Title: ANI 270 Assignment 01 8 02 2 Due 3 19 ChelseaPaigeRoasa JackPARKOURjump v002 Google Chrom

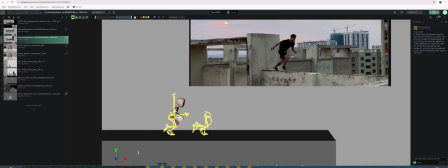(4:14)
But you know what I'm trying to say. Like this front part will start like pushing forward, and the character's like kind of leaning, like really throwing their weight forward.
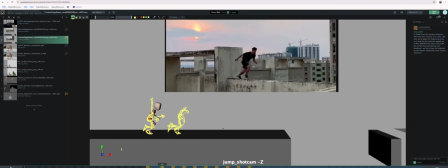(4:24)
You know what I'm saying? So those are just some thoughts.
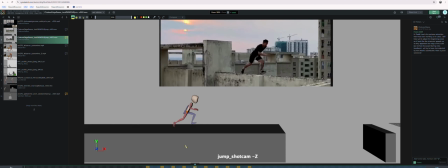(4:31)
So yeah, as this progressives, I would say get into bigger and bigger strides like we talked about. So maybe this first one, the distance from here to here is going to be like a little too great.
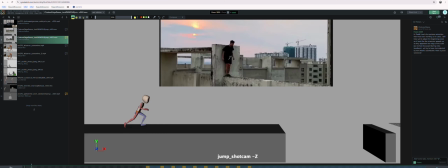(4:42)
Maybe it's like, especially if you watch in your reference, you can see all these like tiny little steps,
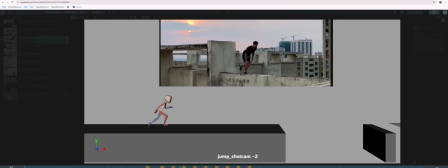(4:50)
that the actor takes. I mean, I know they're not an actor, maybe they're an athlete.
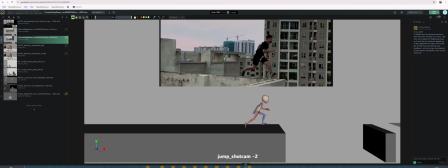(4:55)
Maybe they're just a product of bad parenting. But you can see here, like this level of stride and anticipation of this foot plant because they know they're about to like push off. That's great.
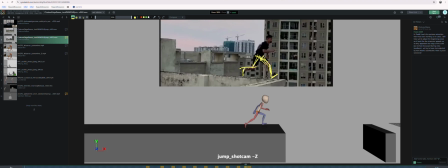(5:10)
You know what I mean? And so try to make sure to find like these really cool poses from your reference and try to see if you can't get them incorporated. I know that you're probably just mocking something quickly together, so that's totally fine.
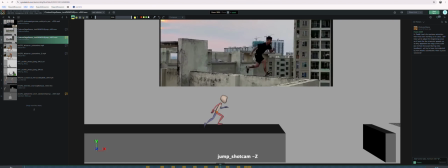(5:31)
But yeah,
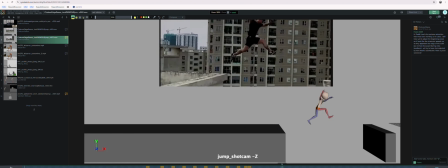(5:35)
cool reference. I would say on your jump, just looking at it overall, it feels like I would want to see slightly more of an arc as the character jumps across the gap.
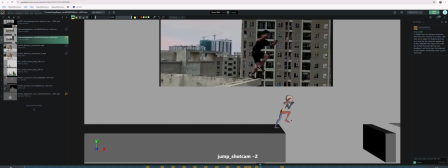(5:50)
Because right now it's like, if I look at their center of gravity, we're going from like here to here to here
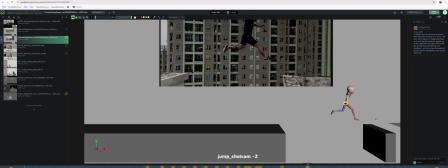(6:02)
to here. That's a really cool pose. As far as the legs, as far as I'm concerned with the legs.
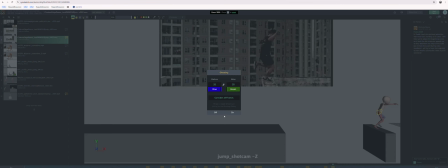(6:11)
Cool. So when I turn on ghosting, and I know you're just like getting into this.
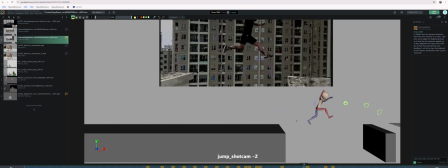(6:18)
Did I turn on ghosting? Yeah. Okay, so we can see like the arc for your character is kind of like this. I would maybe see if you can't push it to be a little bit higher, like have them jump a little higher.
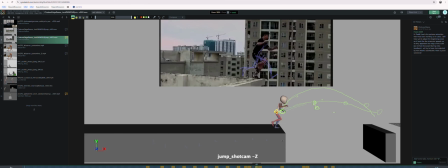(6:33)
I think that's going to be a little more dynamic and a little more fun.
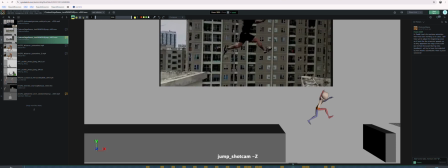(6:38)
And it's hard to say exactly how high this person in your reference is jumping.
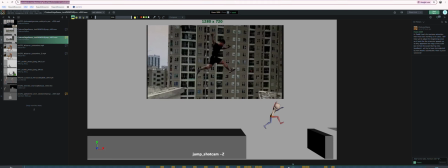(6:45)
But if I was to give you a few pose notes on this, I would get this leg like back more like how your character is here. Like this is a really dynamic kind of shape, like within the legs here.
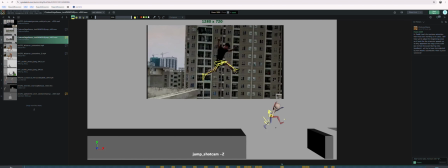(7:03)
Here's like the pelvis and stuff. So maybe this blue leg, maybe bring it back a little bit more. I probably drew it way too long, way too big. You know what I mean? And like you can even improve upon the poses that your character's doing.
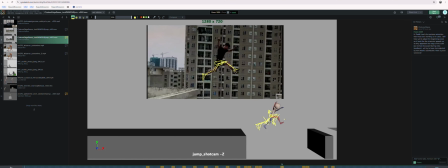(7:19)
Like maybe you want to tuck this leg in. Maybe not though. It's fine not to do that.
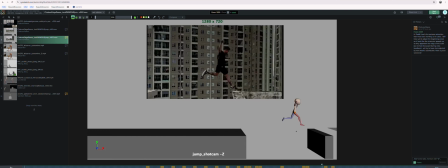(7:26)
But one thing to note is like what's nice about this is your character makes sure that this leg is kind of pointing to where the contact is going to happen.
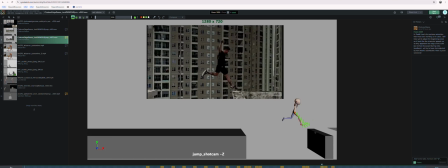(7:42)
That's a really big foot. Where the contact's going to happen with the wall. So like here it feels like the character kind of overshoots the surface of the wall. You know what I mean? Like it's going to be
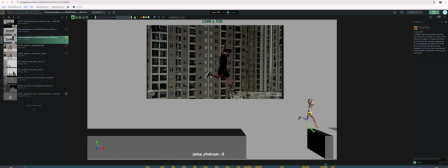(7:57)
more exciting and more dynamic and all that if your character like makes contact like just with the edge. Like make it a close call, I would say, a little bit, in how you wind up posing out this character. Like try to push things a little bit more, to exaggerate them.
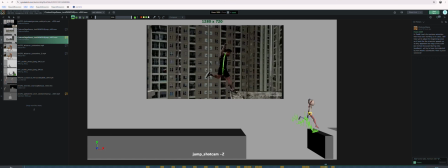(8:17)
Like here in your reference, like this torso is kind of like straight up and down a bit, but maybe in your posing you want to like have it lean back a little bit more. Think about your line of action and like try to design the poses as best as you can to make them super cool.
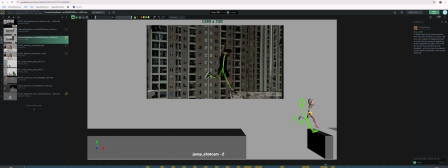(8:36)
So in general, like even though you're posing very similar to how this pose is, it's always going to be best if you can kind of like get arms out away from the body. This is just a horrible stick figure. You know what I mean?
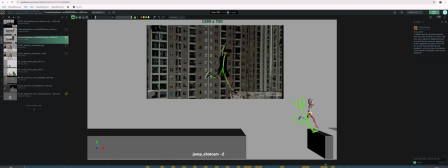(8:50)
Whatever you can do to kind of get the limbs visible, and not kind of stacked over the head. Like here I can see a little hand poking up from behind, but when you're trying to do this stuff, maybe it's best to kind of like try to design it where things are a little more clear,
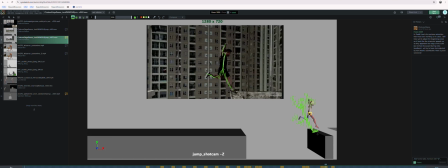(9:09)
a little more clear in silhouette. Hopefully that makes sense what I'm saying. Like here I like the hand pose on what your reference is doing. So maybe, we can pull this hand away from the head a little bit
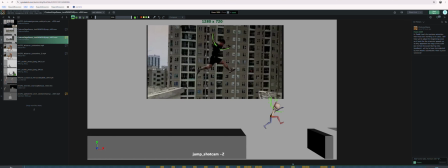(9:29)
and get like some negative space in there or something, Like just try to think about that stuff as you're going through and posing. Like maybe this leg could be brought back. I probably already said that in a previous, yeah. Okay, never mind. Yeah, but all in all, this is looking really cool.
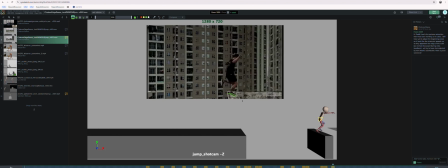(9:46)
What I really love about this reference is how he makes contact with this one foot here, but the second foot doesn't. It like continues across the wall. Like this is really cool. That's if you can include stuff like that in animation, like it's going to be not what the audience expects, right?
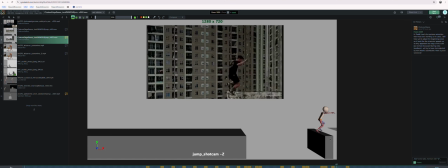(10:05)
Because the audience probably watching this is going to expect that blue leg to make contact with the wall and stuff. So that kind of like just continuing, like the momentum continues across, I think is really cool and really interesting.
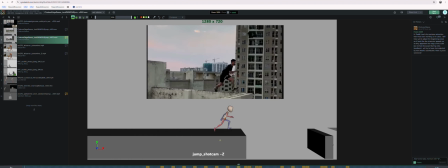(10:19)
In the framing and how you have the camera, I almost feel, and this is maybe, it's up to you,
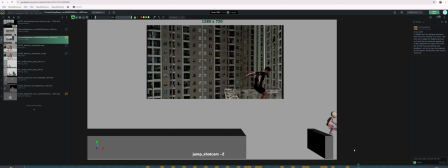(10:27)
this is probably not the most important part of the animation, but I would almost want to see what's going on here off camera, because I feel like the landing is an interesting part of this little vignette, this little tiny story that you're telling, and we're kind of missing it because it happens off screen.
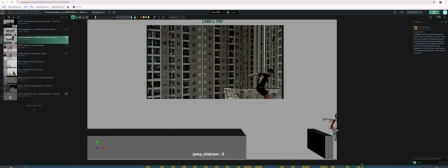(10:45)
You know what I mean? So I know that we don't have a lot of reference about what happens after he goes off screen, but this may be a fun way, maybe not fun, but it may just be a good opportunity to kind of like
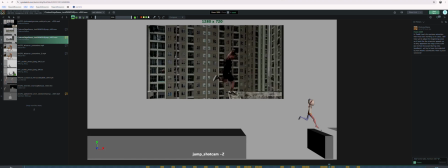(11:01)
push yourself or test yourself or try to like how do we make him, you know, if you move the camera where we could see more of this, what's going on over here, that could give you an opportunity to kind of like find another piece of reference of someone landing and kind of try
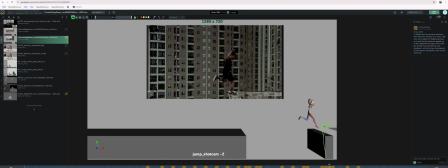(11:18)
to stitch them together, or to see if you can't come up with something plausible on that back half, or that back action of the landing or whatever. But that's not super mission critical.
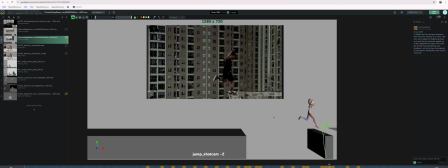(11:35)
So don't, if that feels like a lot, then don't worry about it. It's just a thought. But anyways, this looks great. What a great start. What a great piece of reference. I'm excited to see this developing.
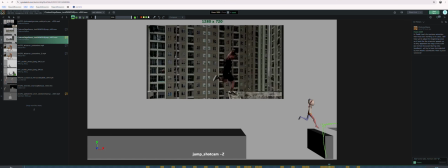(11:50)
So thank you for your submission, and thanks for everything, and I will see you next week. Oh yeah, feel free to write with questions, or office hours are always available. So yeah, but great stuff. Thanks.